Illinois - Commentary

i'm only skipping forward because the movie is like 18 minutes long and would be here forever but okay
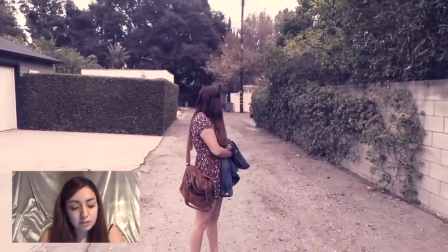(7:57)
this part i really liked this was kind of just on a whim i wasn't going to do this i was also going to do it in the original alley but then i thought no like
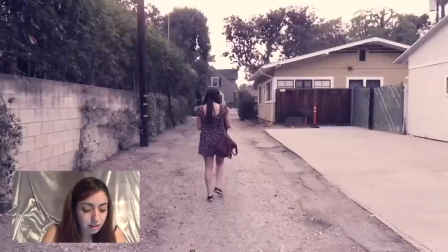(8:04)
i just want to do it here and originally when i
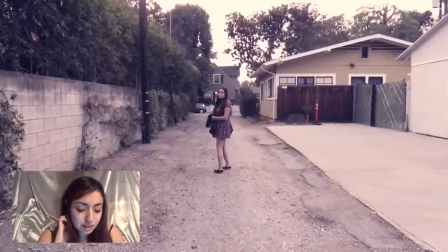(8:09)
was trying to find a sound like I'm like what sound could this
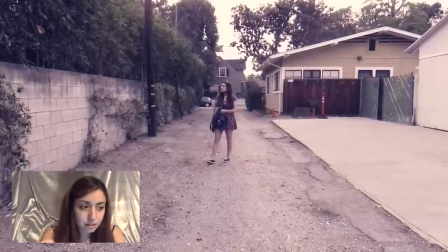(8:13)
character turn back and hear because I wanted it to be where like she kind of is now on edge and she like has a vibe like is someone following me
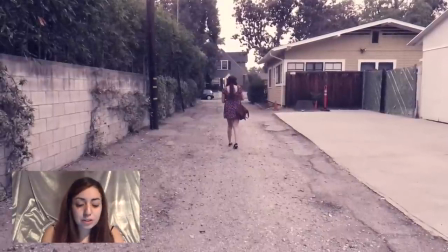(8:21)
so you hear like weird things originally I put footsteps but then I'm like where the heck would those footsteps be coming from cut that out then um I also had trash cans falling but like where than trash can then and then i also had oh i also had but it sounded like a joke though i had like a girl like a muffling sound like like that sounded so funny damn i should i should upload those up that would be funny but yeah in the end i settled on a cat because one there's always cats in the alleys two they're always like fighting or making noises and stuff and then three it's like a nod to Luna Meow so let's keep going okay
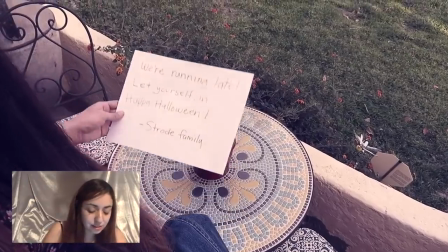(9:09)
so this is just you know that I had to do like a little sign just that way the people
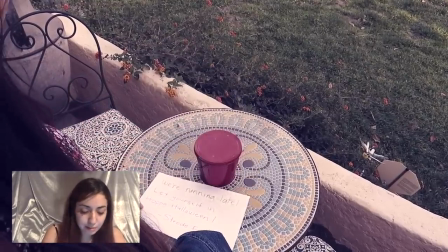(9:15)
the audience would know what the heck was happening because without it like I'm not you know you wouldn't know what I was doing or whatever the heck so I had to add that little note and it had to be like big and bold like that
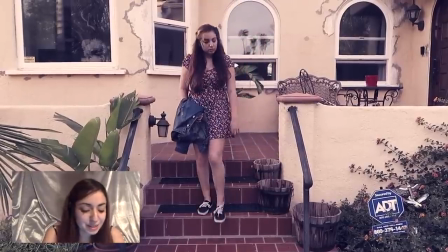(9:31)
oh my goodness and on this part we I had to do this so many times because it was always like cars passing or loud planes or whatever but also oh my gosh I have it too like one time like I'm going down the stairs and it's it's coming out perfectly like everything's just seamless guy pulls into the driveway in the next house and it's like like this really like Michael Jackson s type of like kind of music and I'm like really oh yeah that's oh man I always laugh when I see that
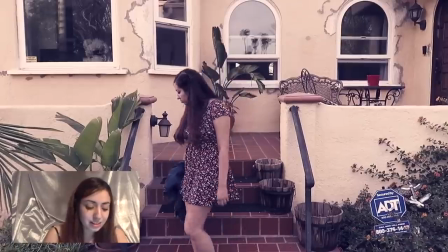(10:07)
yeah this part I was like where the heck do I hide the keys at I don't know and then I'm like okay in this plant
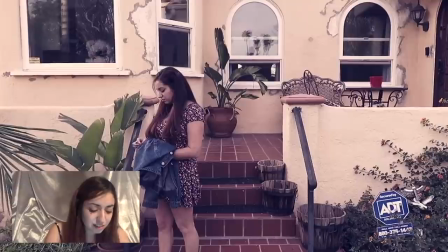(10:13)
but then it's like an awkward place to get it if you notice like what that Doesn't look natural, but I just didn't feel like why would anyone hide their keys anywhere else and I could have did it under the mat kind of thing But yeah, I was like nah love this too. Let me go back a little on that one I love the way that transition is
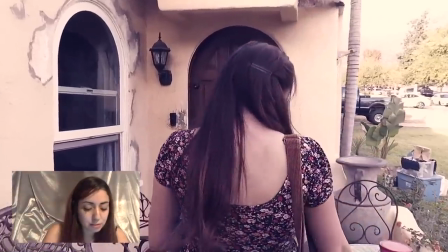(10:32)
I'd like that was so on purpose to have a seamless transition up the stairs to the door and unlock the door
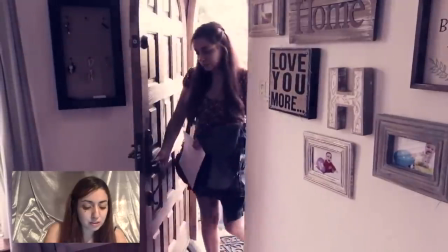(10:39)
Love that right here. Boom Seamless no stopping the cameraman never bumped into me.
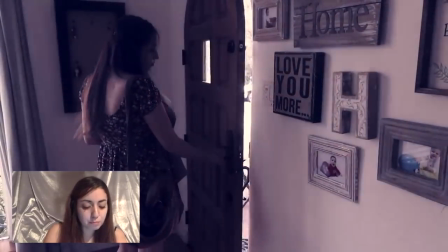(10:45)
Nothing perfect
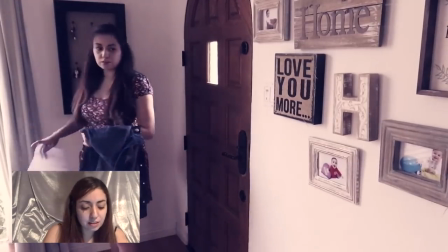(10:48)
and also what I love is that's not an added sound effect the front door open
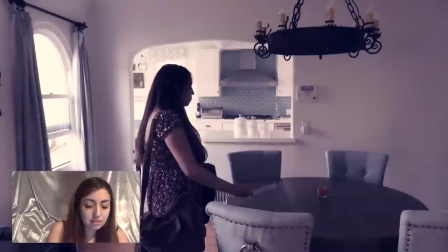(10:53)
that's actually how the door is like it makes that sound so that was
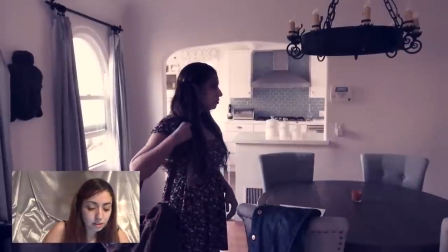(10:58)
just perfect for the um for the scene for
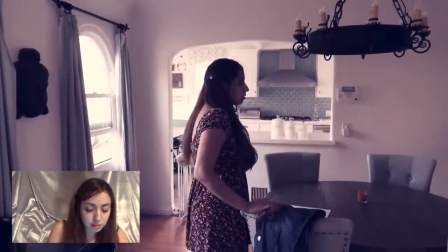(11:03)
the movie again I love the seamless shot of me coming in let's go a little
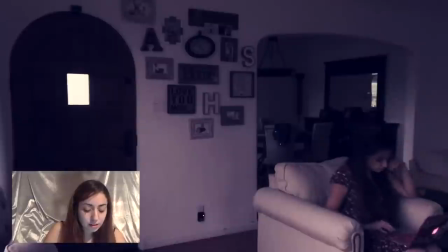(11:07)
forward all this is just whatever I'm sitting here and this is like a nod again I have a lot of nods to the original movie
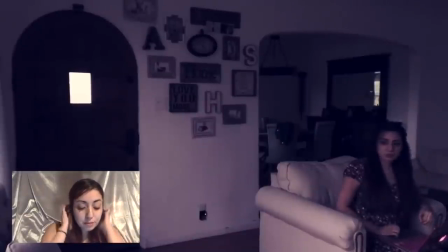(11:16)
where you know michael's outside mixed with the phone call that um laurie gets
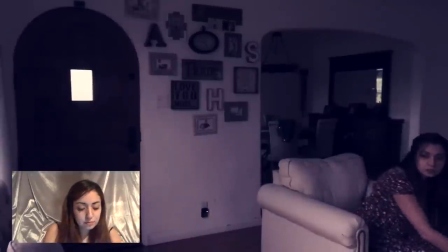(11:21)
so i kind of wanted to mesh that in i
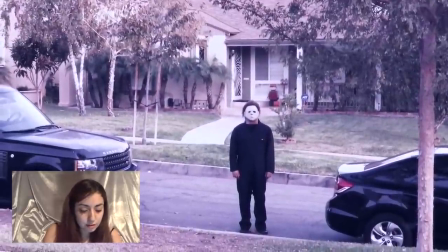(11:30)
wish those two cars weren't there but whatever what could i do so
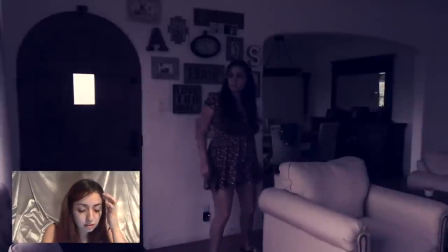(11:39)
again this is just like a nod to the original and
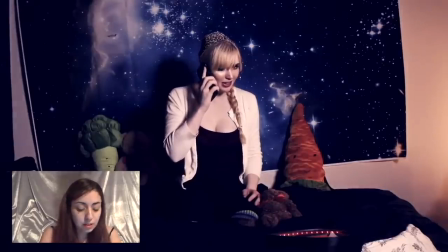(12:00)
then i hate it how dark it looked too i didn't like that but that was the best take I
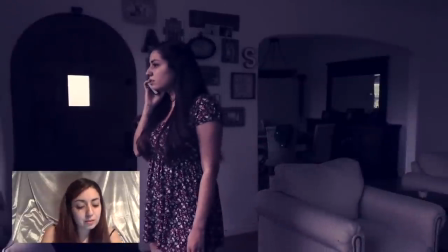(12:05)
had was the the dark take so it's all right it didn't look that bad
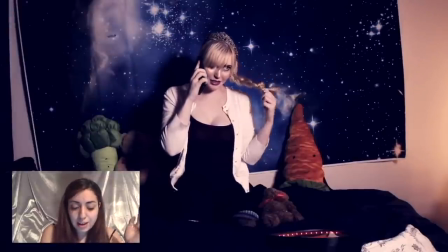(12:10)
there was a lot of things I wish I could have changed and I did want to go back and let me pause it real quick I did want to go back and redo a lot of the scenes but then it was just like shooting was only supposed to be a week but it just kept dragging because of the costume and then I ended up getting sick I think and then and then we had to shoot the Halloween scenes I was like adamant like we have to shoot on halloween because i want to make sure you see trick-or-treaters and kids and costumes and there's no way that i can get you know kids and costumes to be in my film or like even crowds like that so it had to be on halloween so there was just so many like things that had to be so perfect like i know this seems like a simple whatever kind of basic film to you guys but to me it was like it had to be very particular and there was a lot that went into it and um yeah like it's just I don't know I just it just kept dragging and at that point I was like you know what I can go look at this footage and forever say I gotta change this I have to change that I have to change that and just continue to film it over and over again in the end I was like you know what I redid a lot of things and if I don't release it then it's never gonna get released because I'm always just gonna be like oh no it should have been like this it should have been like that so when people ask me advice on like making videos or making a short film or something i always just say the same thing like just do it do it stop thinking about it stop planning it because if you don't then you're gonna keep redoing and redoing it's never gonna come out so yeah and
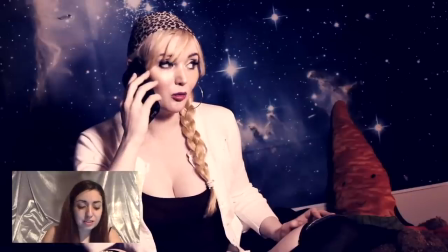(13:50)
also just shout out to veronica like such a babe oh i love her so much she's one
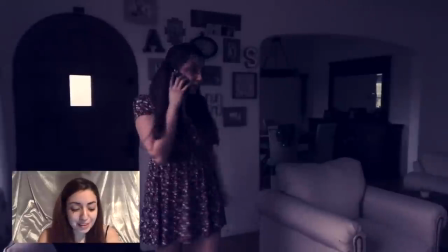(13:56)
of my favorite girls ever and you know what's cool too is i've been in
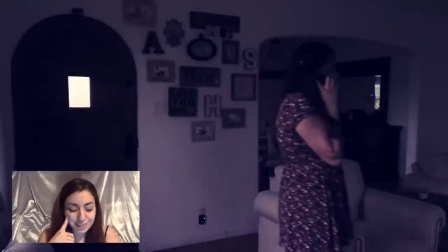(14:04)
three movies with her already so that's really cool that's my baby i love her
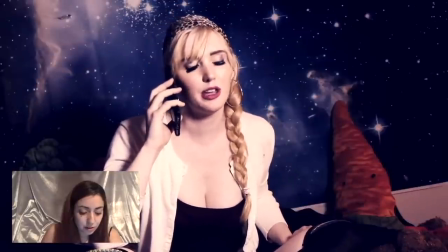(14:09)
let's go a little forward okay then
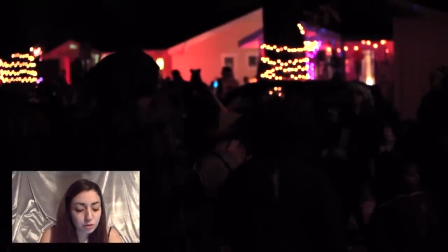(14:15)
we get to the halloween scenes and i just again it was so dark but i just wanted to get the scenes that had the most lighting the most color
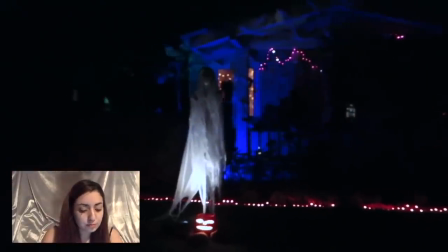(14:23)
i just love the way this lens looks look at that beautiful i really wanted to capture the essence of halloween because this is halloween
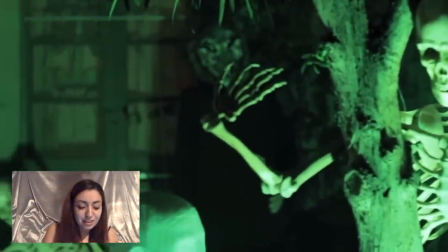(14:32)
oh and um and also this little sliding shot here i actually filmed that myself so i was kind of proud yeah
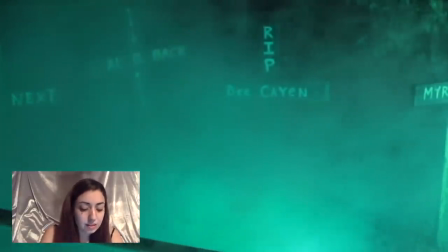(14:38)
that was cool this i also filmed then
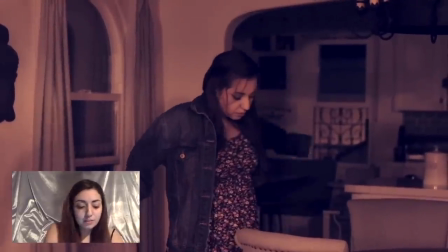(14:46)
i wanted to i purposely wanted to be like live like halloween everything's going on and then i'm just at home like bored ready to
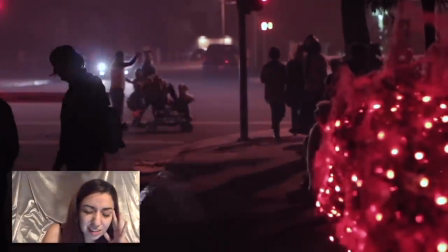(14:53)
go buy this pumpkin the way the music comes in on the scene oh i could die i love it and then this is just see that's the house just really quick because i just wanted to make sure the house was in the movie but at the same time like i said it was just too difficult to film i think this was no that wasn't halloween night that was another day but yeah so i just wanted the house in there but it was just too hard to film then this was actually filmed
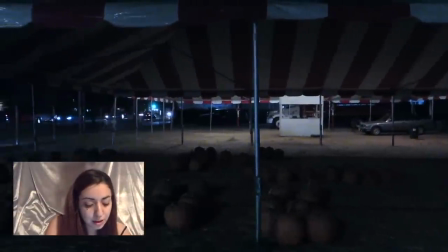(15:16)
after halloween i saw this pumpkin patch um like they were taking it down
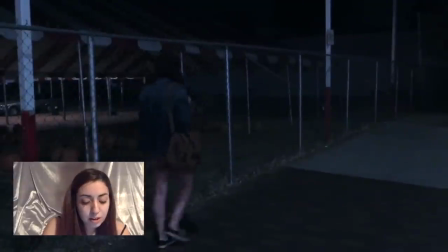(15:24)
if you see the truck in the back and then the car there they were actually taking the pumpkins away because Halloween was over but I was like oh man that's perfect that way I can go and buy a pumpkin see that was like on a whim too that wasn't planned at all but it ended up working out and then I actually had the pumpkin that I had from the movie in the car so I took it out thank
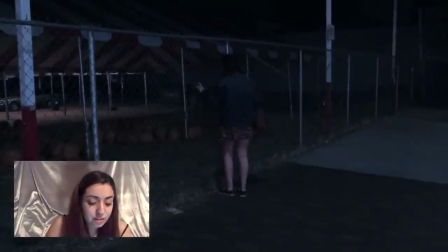(15:46)
goodness I pretended to walk in there get it and if you notice that's why I don't have footage of me actually going in there because it was
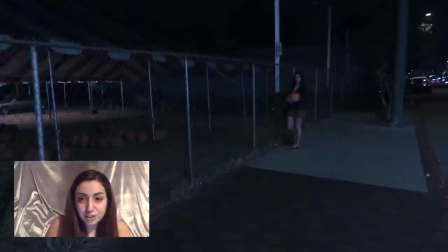(15:53)
closed but it was cool because I actually had the pumpkin so I was able to pretend that I went in there and got it
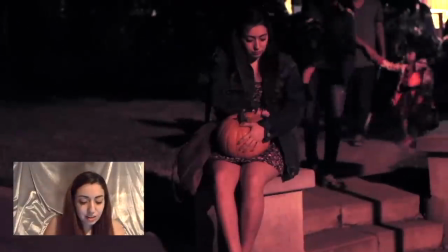(15:59)
hey then here it's just a nod to the lorry waiting outside the house that's the actual house